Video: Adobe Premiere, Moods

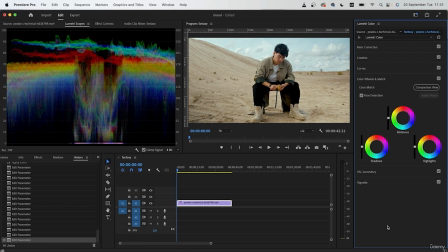Now onto the color wheels. The combination that we're going to use for fantasy is a mixture of teal and orange. Let's begin with the highlights and create that teal color. Grab the sky towards the bottom, something like that.
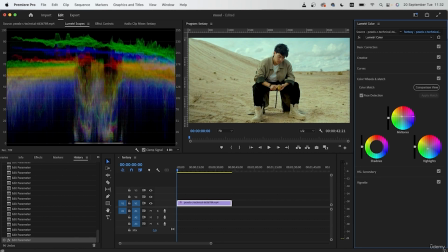And for the midtones, we're going to make it orange. Shadows, we can just, again, bring it towards the warmer side. Maybe you can go for red. So just pull it up there.
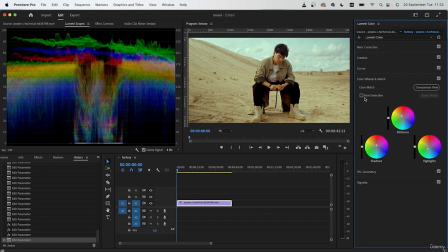I also have face detection turned on, so it will not colorize these skin tones. So now we added those two colors. Of course, you can go further than this, but for my example, this is good.
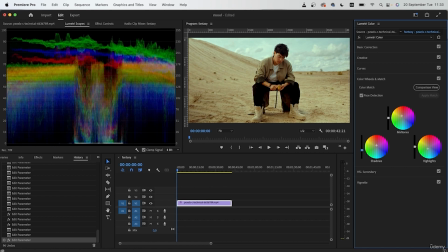Now use the sliders on the side to work with the luminosity. And there we go.
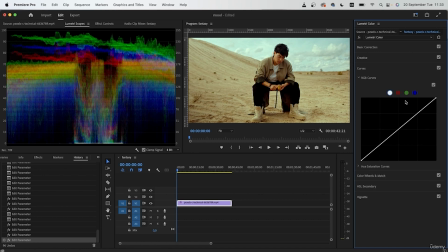I can now go back to maybe the curves and just work around with what I have.
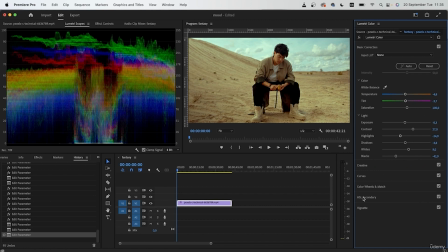So there is my fantasy mood that I created using the Lumetri Color workspace.
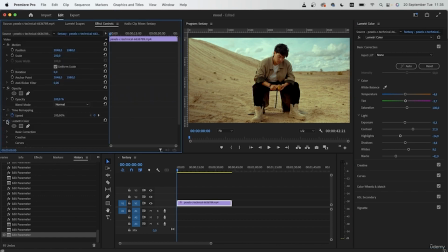Let's take a look at it before and after. This is before. This is after. Pretty easy. And now this is the perfect fantasy environment for maybe a Transformer car to appear or an alien to show up.
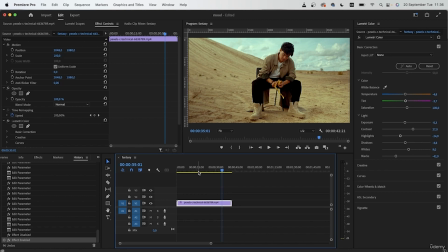So for fantasy, you want to use a combination of orange and teal to get something like this.
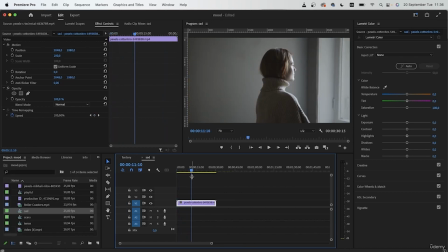The next mood is sad. I'm going to use this clip that we used before. And the goal with sad is to make the video really dark and blue. So let's begin by working with the basic correction. I'm going to go to a scene where both of these subjects are there.
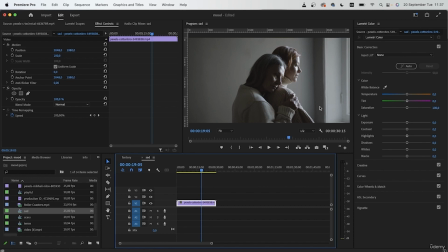The video itself is already dark. Remember that the lighting of the video when it was shot is also important. So if you are shooting your own clips, you want to work with different angles of light and different light intensities to aid the post-production process.
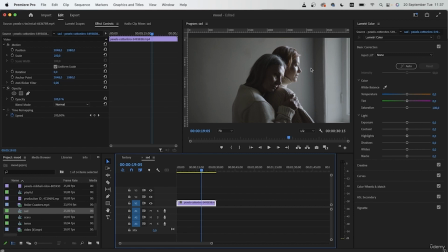So because this video is already dark and we're getting these harsh shadows, this will help me make a pretty convincing sad scene.
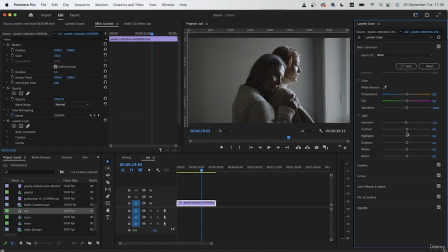So I don't need to do much with the light section. We can actually skip exposure and just work with the rest. Contrast, increase that. Darken those shadows. The more contrast, the better.
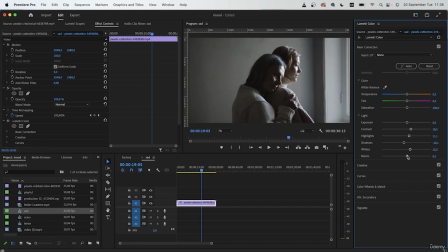And for the whites, we can kind of increase it and darken those blacks. For temperature, of course, we want to make it cold. And maybe a little bit of a magenta tint.
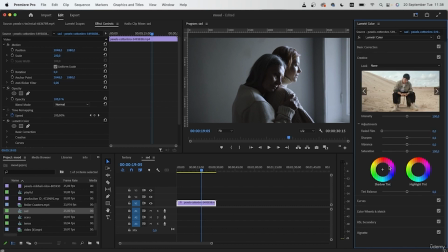Now let's go to the creative section. For sad movies, there's actually not a lot of vibrant colors because things are not as lively as they usually are. So you want to actually decrease the vibrance and the saturation.
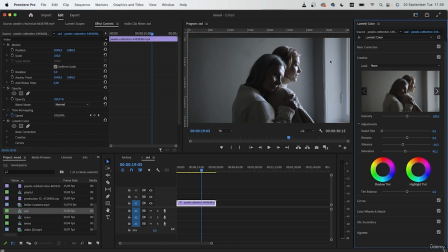Not exactly black and white, but a kind of desaturated look will help you with that sad feel.
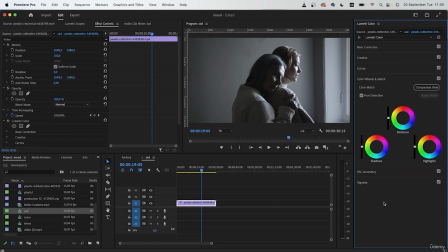Once you have your vibrance set, I will go into the color wheels and begin the actual color combination. So grab the midtones towards the blue side. Just pull it down like this.
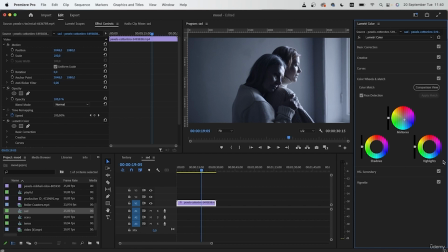And now we're getting a pretty sad look. I don't need to do much with the highlights since we're not getting that much of them. For shadows, we can just pull it down towards either the purple side or more blue.
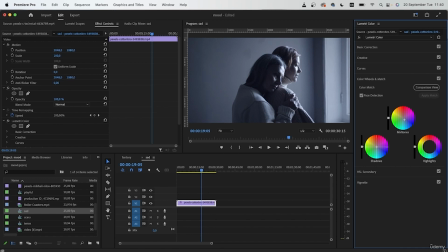It depends on your video, but for me, a little bit of purple is going to help make that video look more sad.
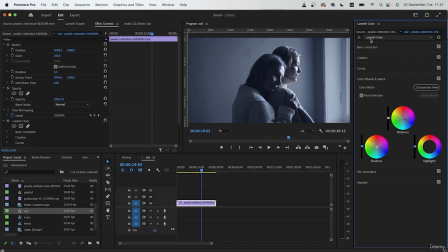Then just work with the different sliders for luminosity. I'm just going to go back in basic correction and increase the blacks. So there's my sad scene. Let's take a look at it before and after.
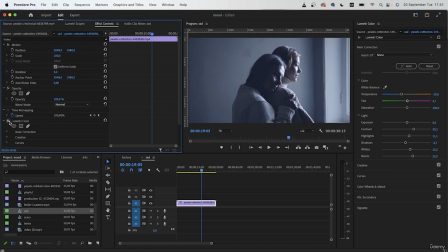Before, after. So sad moods are desaturated, dark, and blue. So these combinations are going to make your video look more sad, more isolated, and more cold. So that's my sad mood. Let's move on to the next one, which is scary.
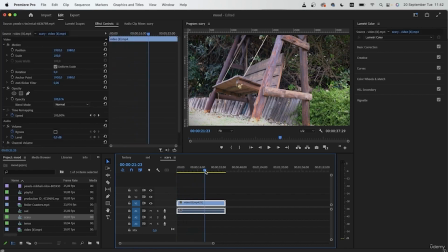So for this one, I just have a swing just rocking on its own. And I want to make this look scary, mysterious, and kind of make it look like something really big and gory is going to happen. Let's say this is a scene from a horror movie.
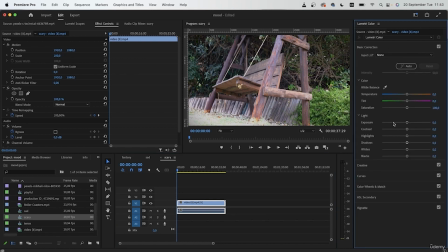Head down to basic correction and darken the entire clip by using these sliders available. Once you have adjusted the lighting, we can now make the video cold and add a green tint.
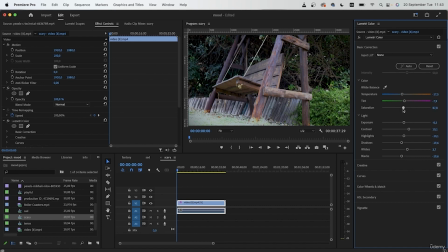You want to desaturate the video too. So this is similar to the sad mood. The only difference is that we're adding green on top of that blue.
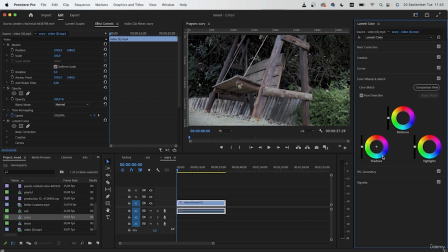So it is dark, it is desaturated, but when it comes to color wheels, we're actually adding green to the shadows. So if there is nature in your video, you actually want to add more green and then just add some blue to the midtones.
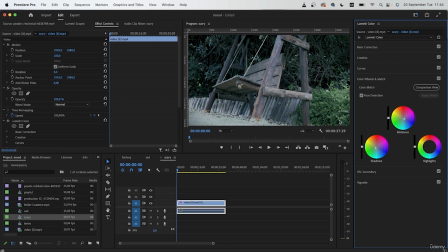So it's a combination of green and blue that makes a video look more mysterious, scary, and frightening. For highlights, you can just add a little bit of green.
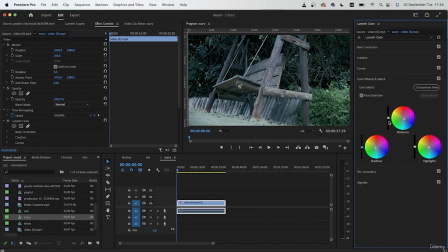Then just work with the following sliders. So there is my scary scene. It also helps to add a little bit of vignette to the edges and just make this swing look really scary.
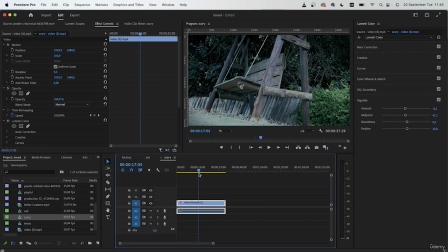This is before, this is after. So this is our scary mood. a combination of blue, green, and dark.
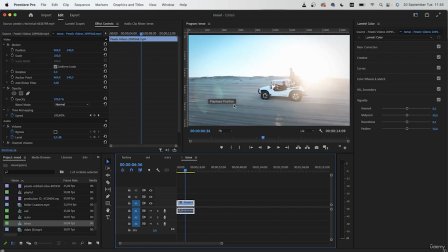Next is a tense mood. Again, we have the same Sahara setting and we have some action going on.
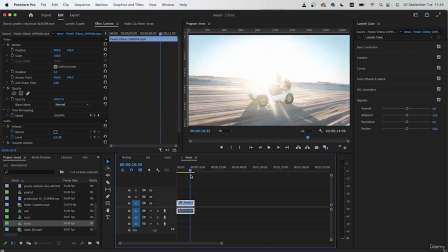So as you recall, yellow was the color for action, and we're going to pair that with the color green.
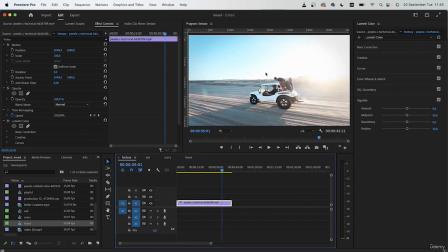So it's not teal like the fantasy example we had, but just green.
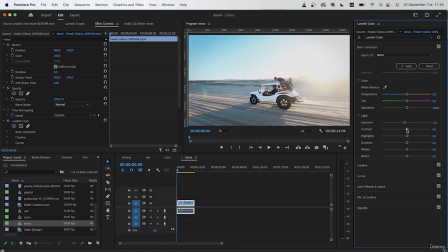Similar to the other examples, we want to begin with darkening the clip, creating contrast.
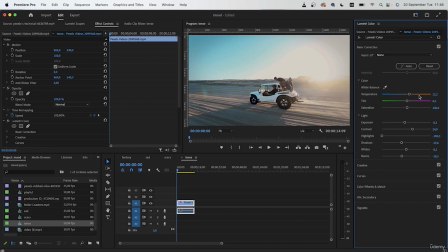Once you're done, we can add some yellow color and bring the tint towards the green side.
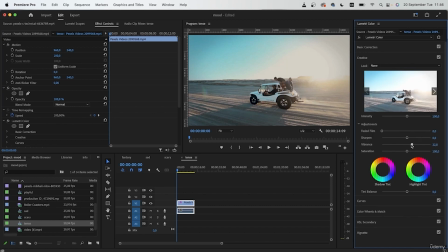Now this is similar to the fantasy example. We do want the vibrance brought up and the saturation as well.
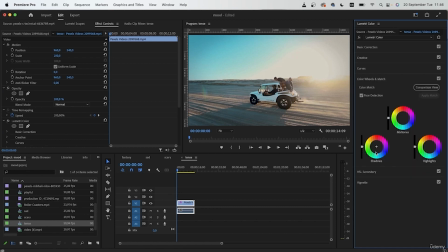The only thing is in the color wheels where we add some green to the highlights, and we're going to add some orange to the shadows.
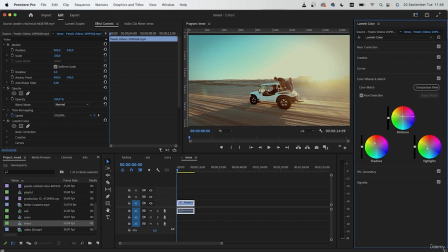Pair it with some red from the midtones and you're almost there. I'm going to bring back some of my highlights.
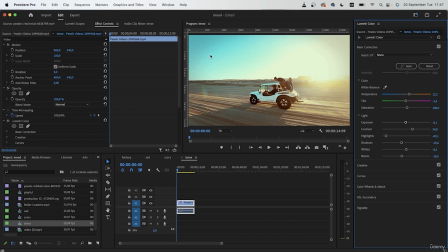And now we do have this blue color from the original video. And I just want to turn that blue into something closer to green. And I can achieve that by using the HSL secondary. Grab the color right there.
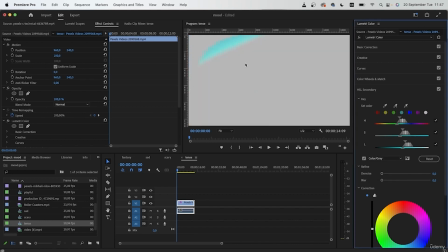Let's check it with the color gray.